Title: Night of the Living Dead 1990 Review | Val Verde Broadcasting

Owing to what only can be described as a colossal fuck-up by its original theatrical distributor, George A. Romero and John Russo's 1968 zombie classic Night of the Living Dead is in the public domain. Which is to say that it exists outside of copyright, which means anybody, you or I, can remake, re-release or distribute the film without any legal repercussions whatsoever. Don't expect any zombies in these links. We're not made of money. And we don't have any mates.
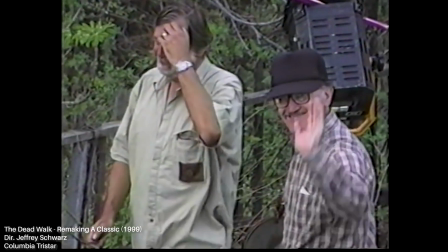72s
The 1990 remake of Night of the Living Dead was written and produced by Romero and directed by Tom Savini.
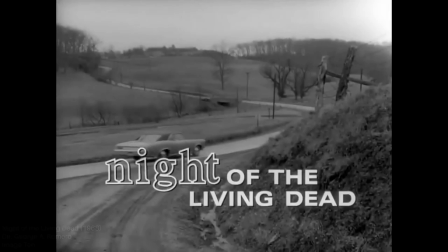78s
Savini, mostly known for his effects work and a longtime friend of George, was initially set to create the effects for the 1968 original.
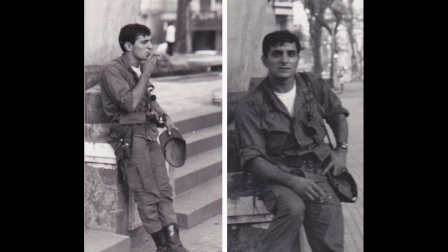84s
Instead, he was drafted to serve in the Vietnam War just before shooting started. After he returned, suitably traumatised by the horrific shit he had seen while serving as a combat photographer,
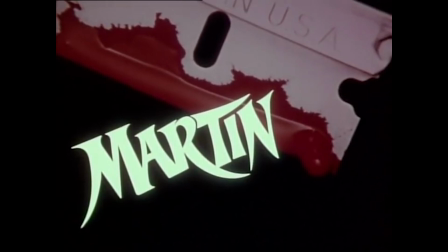93s
he eventually began his long and fruitful collaboration with George in 1978's Martin.
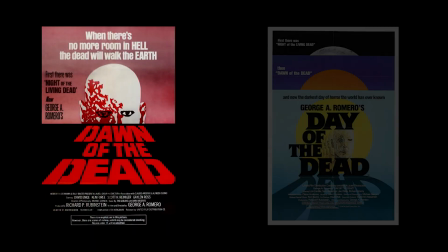97s
Having continued his Dead series with Dawn in 1978 and Day in 1985, Romero contacted Menahem Golan,
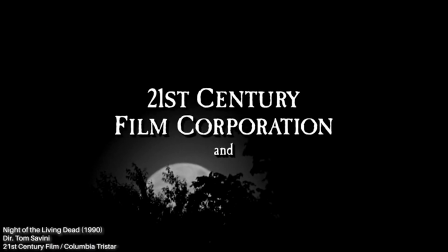104s
formerly of Canon and of 21st Century Films, with a view to collaborating on a remake of Night, partially to prevent an unauthorised remake going ahead without its involvement. He wrote the script himself and appointed Savini to direct. It would seem that Savini had a number of his own ideas that he wanted to contribute to the story that were curtailed by the producers at 21st Century Film, as Romero himself was generally not on set.
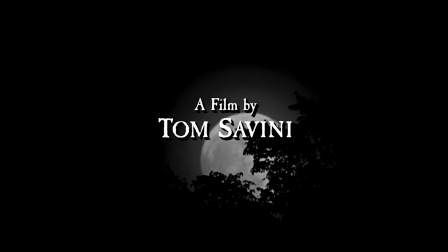123s
He was forced to make a film that was largely similar to the original. So far, so Wikipedia. Sorry about that. Here's some original content. Original content! Hashtag handstand!
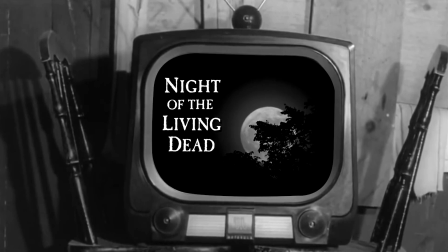143s
In the last few years, Night of the Living Dead 1990 has had a critical reappraisal. Those who've watched it recently or saw it initially on home video seem to enjoy it a lot more than the critics at the time, who were not impressed to say the least.
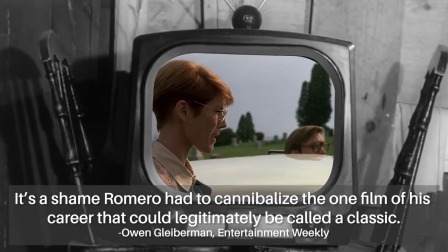155s
Some say it was a crass and cynical attempt to cash in on a classic. Others that it was simply a shot-for-shot retread of the original.
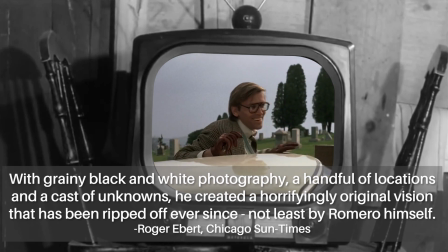161s
Roger Ebert gave it 1 star out of 5, suggesting that Romero ripped off himself, and complained that the characters are unlikable.
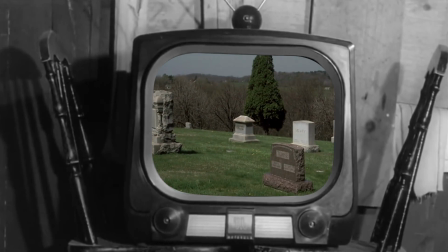167s
That's bullshit if you ask me. The latter part is the point, and it's a device that Romero used in his own zombie films time and time again.
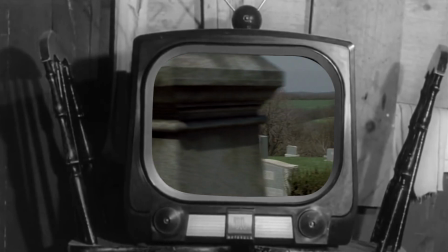173s
I know Roger Ebert passed away some time ago and isn't here to defend himself, so I have to make it clear that I have no intention of disrespecting the dead.
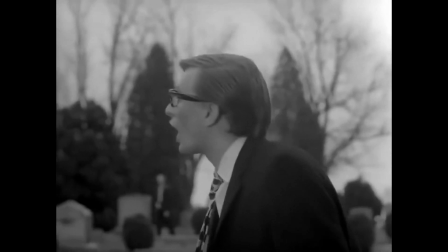191s
For my part, I fell in love with the film when I first saw it on VHS. Romero deliberately inserts left turns into the script that sporadically reconfigures the narrative and characters,
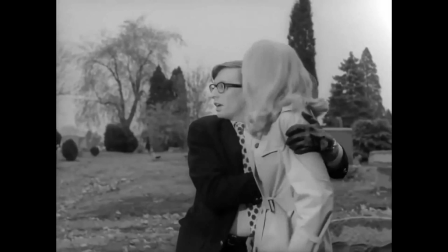199s
taking you into uncharted waters, if somewhat briefly. From the very start, your knowledge is tested.
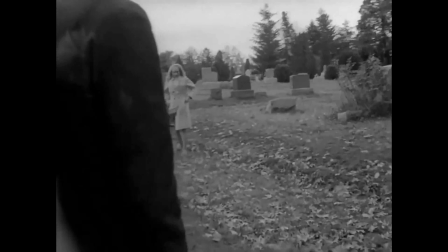204s
This begins in the very first scene.
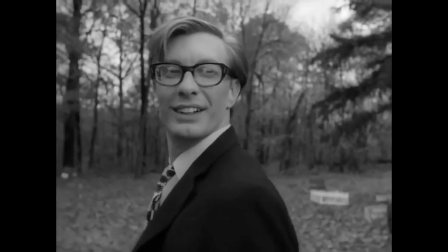206s
Whereas previously Bill Hinsman's cemetery zombie appeared to the audience and to Barbara as a normal man, only to then attack them, the opening of this film turns that on its ear.
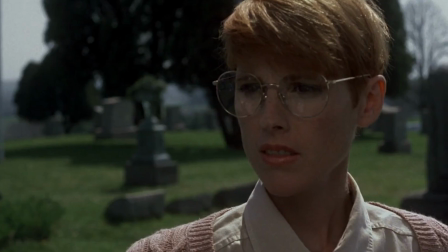214s
The same scene plays out with a dishevelled and bloodied, though very much alive, funeral guest shambling towards us,
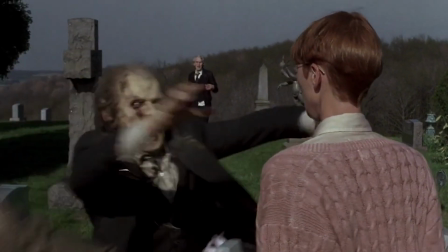219s
only for a hideously decayed zombie to smash into frame from the left, taking us unaware. This occurs throughout.
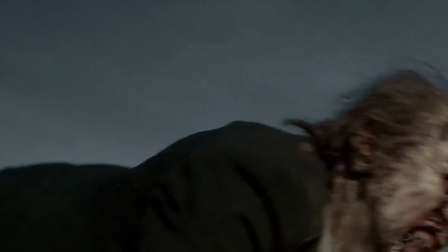224s
The original sequence of events is reshaped, and your familiarity with the original film is tested, and you're challenged to pay attention unless you miss something new.
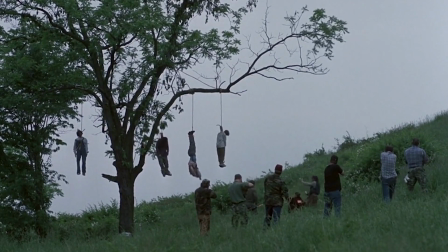232s
It's the classic magician's trick of misdirection. This carries on all the way through to the very end, where the notoriously nihilistic and downbeat ending of the original is replaced with something that may not be as shocking or as bleak,
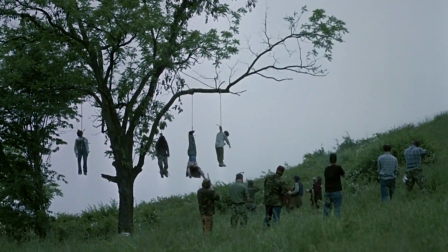241s
but serves to underscore the change in Barbara's character and drive home one of the series' key messages. People are arseholes.
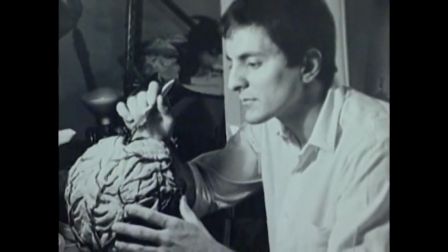248s
As alluded to earlier, Savini often refers to himself as a magician, and in this film that's applied to subverting audience expectations.
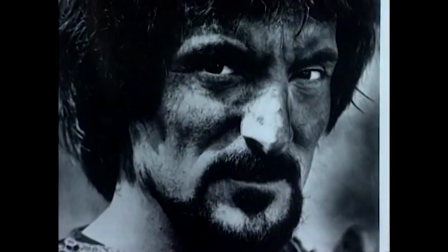255s
Obviously, for the most part, he's referring to his work as a special effects artist. As you might expect, this film has a strong focus on special effects work. Being in the director's chair, though, Savini didn't manage the special effects and makeup directly, instead delegating to a team.
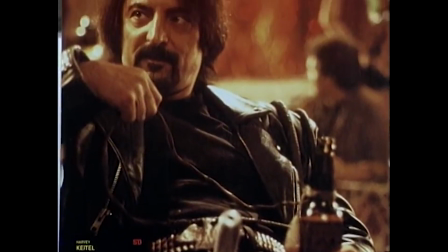268s
Having already worked on Dawn and Day, not to mention 2 Friday the 13th films at this point, it seems he was already jaded with zombies, which puts him a good 30 years ahead of the rest of
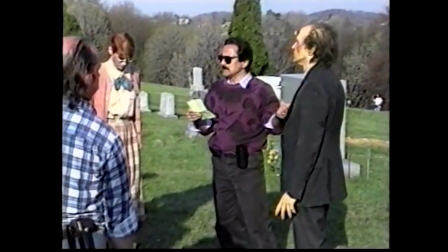276s
us, and was determined to make zombies scary again.
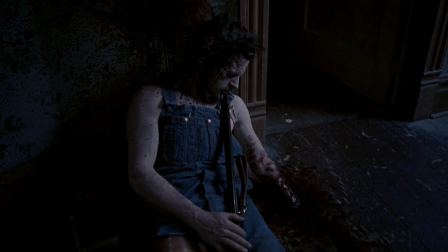278s
From a practical standpoint, he and his team chose to focus on the concept of death itself, something the film emphasises through its various makeup effects, and how particular zombies are covered.
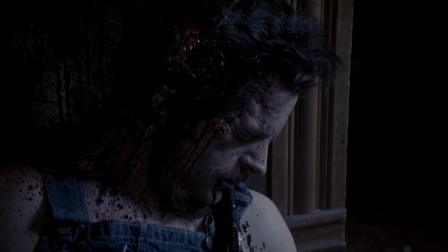287s
It's an excellent conceit that demonstrates the power of giving a special effects artist, the special effects artist, in my opinion, the director's chair.